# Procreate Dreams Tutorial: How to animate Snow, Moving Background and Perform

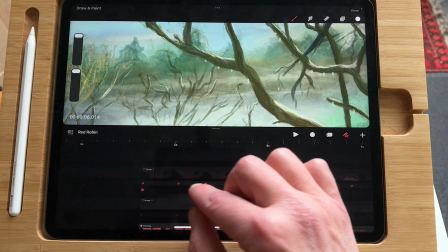750s
turned this one off, and duplicated the same groups within the groups.
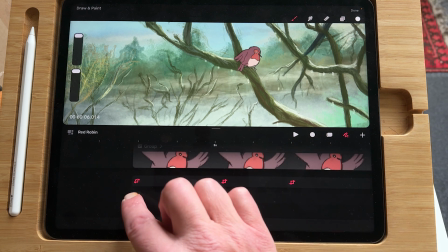759s
And then I, on the first frame,
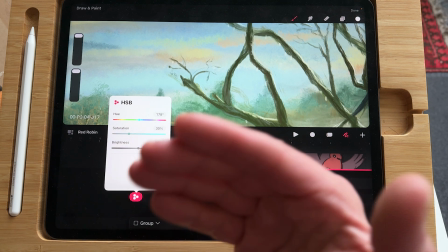764s
I brought down the saturation so that it would fit the background.
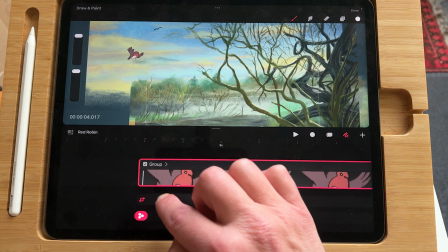771s
So now it's a little bit different. Just gonna, here you can see the red robin.
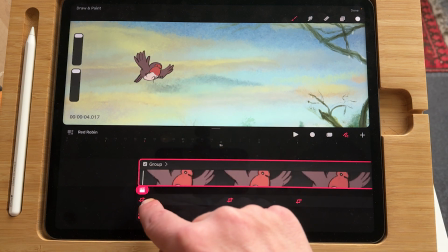782s
So here's the saturation is a little bit too high. So with this filter, and you can just press
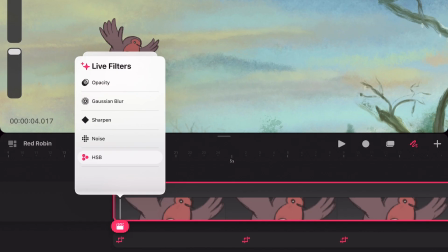792s
on the timeline, and when you choose filter, you can, you know, change the opacity, or you can change or use Gaussian blur, sharpen it, noise,
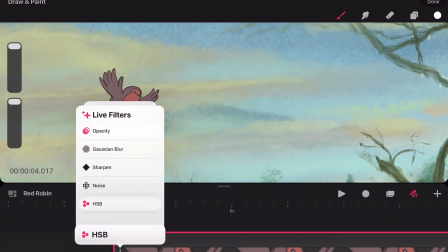810s
or used HSB. And HSB is hue, saturation, brightness. And with this, I change the saturation of the little bird.
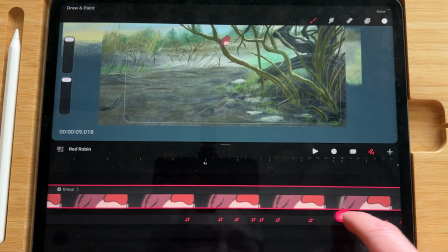825s
And for this part, I used performing mode. And you can use that by pressing on this button.
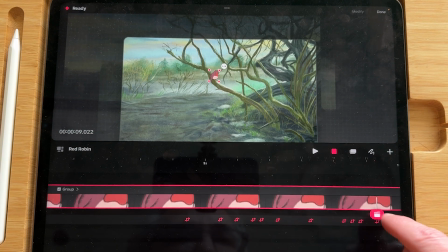833s
This is the perform button. And
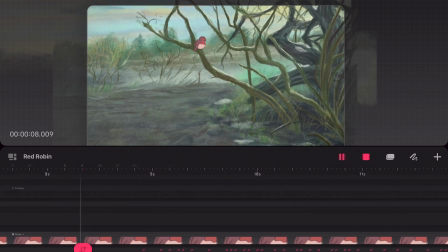839s
here you can animate, you know, by just dragging the character.
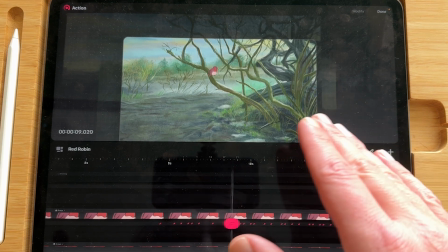847s
And it will record your animation.
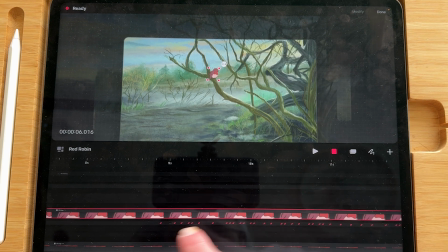852s
There's a little tip to it, because when you use it, and
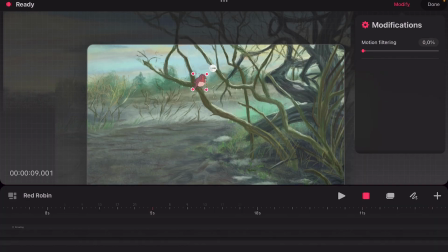858s
there's a modify button here, and there's motion filtering. So if you want a smooth animation, it's set to around 50%, I think. But when I just wanted to be a little bit more quirky, so that he hopped onto the branch.
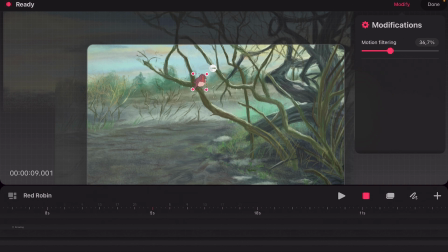877s
In order to achieve that, you have to turn down the motion filtering, otherwise it will, you know, be too smooth.
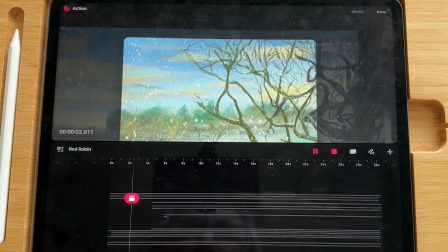886s
So this is how I animated the red robin in snow animation.
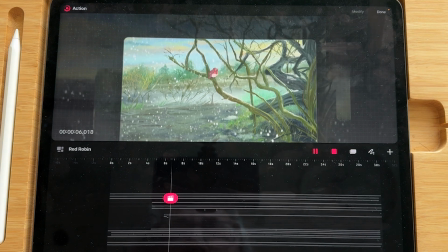891s
Hope you enjoyed this video, and if you like it, please give it a thumbs up.
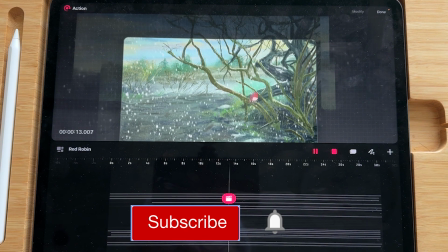895s
Subscribe if you haven't already, and don't forget to hit that notification bell, because each time I upload a new video, you get a notification.
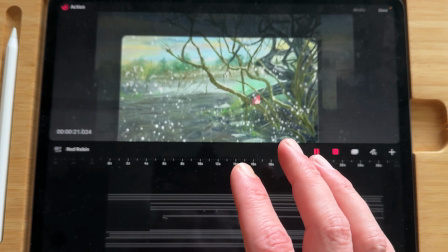905s
I also made a playlist of all the Procreate Dreams tutorials, and I'll leave a link below this video.
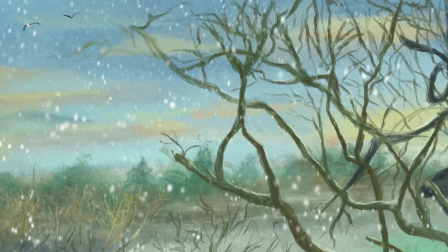911s
Drawing is fun, and practice makes perfect. See you next time. Doodles!